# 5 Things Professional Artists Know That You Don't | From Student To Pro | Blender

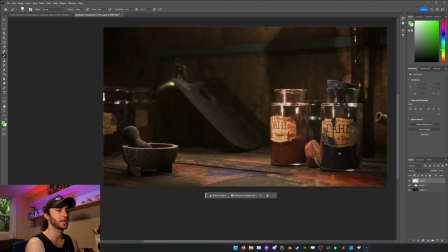11:26 And then there's some of the other more psychological ideas that play into contrast you don't necessarily want your contrast to be uniform across the space because your eyes won't know where to look so in this example there's
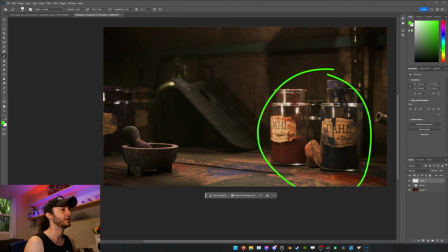11:42 a lot of contrast happening here this is some of the most saturated part of the image it's also some of the most noisy and high kind of texture area of the image it's also possibly the brightest area in the image versus this corner, which has very little light, very little texture,
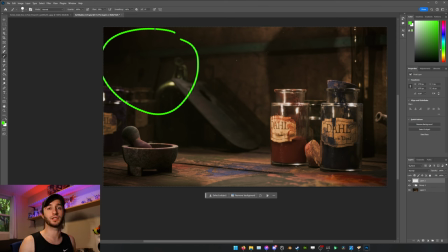12:02 very little density, and it's intentionally kept that way because it gives your eyes a place to rest when you look at this image so that you can draw them back to the focal points, which are these paint apothecary jars and this mortar and pestle, which is a kind of secondary actor to the jars.
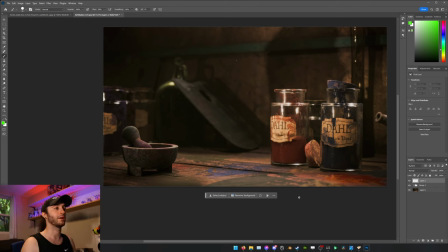12:22 We can talk about saturation where areas of saturation draw more attention than areas that are desaturated and so again that's another thing that happened here where this entire space is very desaturated versus here you have a lot of color here you have a lot of color here you have some of the most
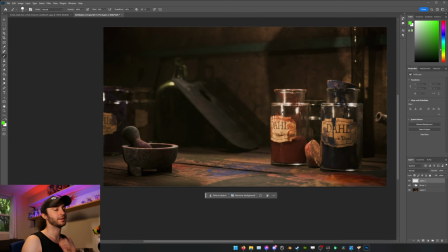12:42 color in the scene on these actual bottles and then blank space another concept where you leave space for your eyes to rest and so they're not constantly jumping from thing to thing to thing and they don't know where to look. There's a lot of ways you can actually do that whether it be using depth of field,
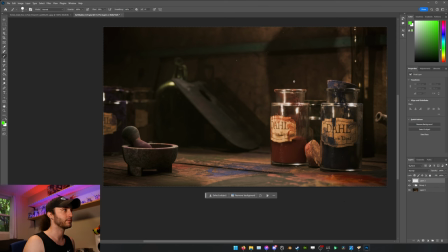13:00 it could be using all of the things we talked about previously and just not putting assets in certain parts of your scene. For this scene there's really nothing happening here, there's nothing really happening here.
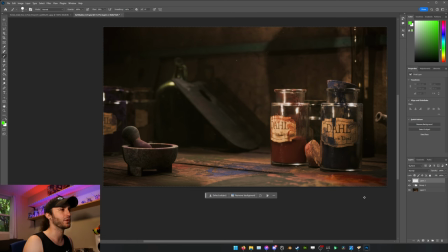13:15 There's places where you can really rest your eyes and come back and just focus where I as an artist would like you to focus your attention. The last thing that is extremely important is flow and flow plays
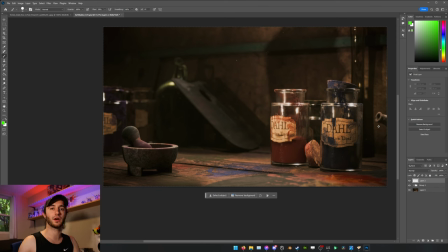13:29 into a lot of the prior concepts as well as leading lines. So leading lines for example is taking sometimes the literal orientation of something in your scene like this floorboard or even the energy that something is kind of pointing to.
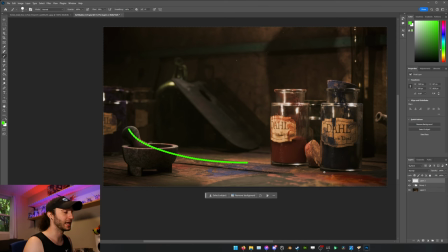13:48 So for this it kind of swoops down this way or for this it could be that the label is looking this way and so this creates a leading line of sorts it could be the slope here or this thing here those are like the literal versions of leading lines there are the more
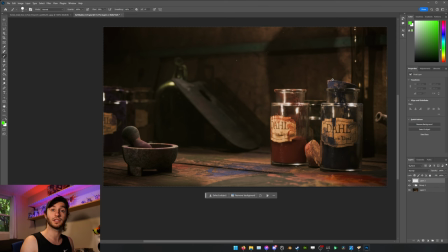14:07 psychological leading lines that I like to utilize a lot which could be that there's nothing happening here and your eyes typically focus on points of interest and so there's a leading line from this space that realistically
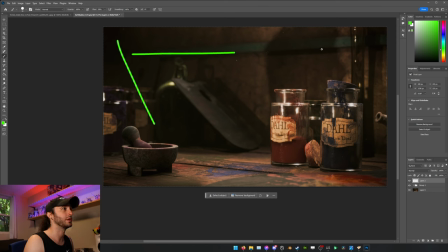14:22 points you back out of it or you know you can use this wall divider to kind of do a similar thing or here where you look at nothing and it points you to this little highlight here and this highlight follows this board down follows this down to here and here so you kind of get this
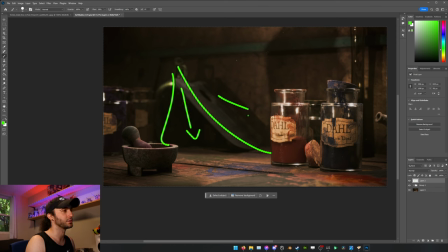14:42 energy that points in these directions based off using, you know, saturation, contrast, value, blank space, giving your eyes a rest, all of these ideas. This amounts to something really important in that we want to create a flow of energy in our images
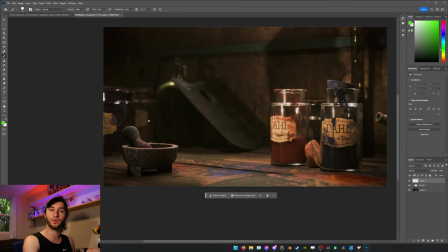15:01 that allows the viewer to kind of cycle through the picture without ever leaving the page, without losing interest in the image.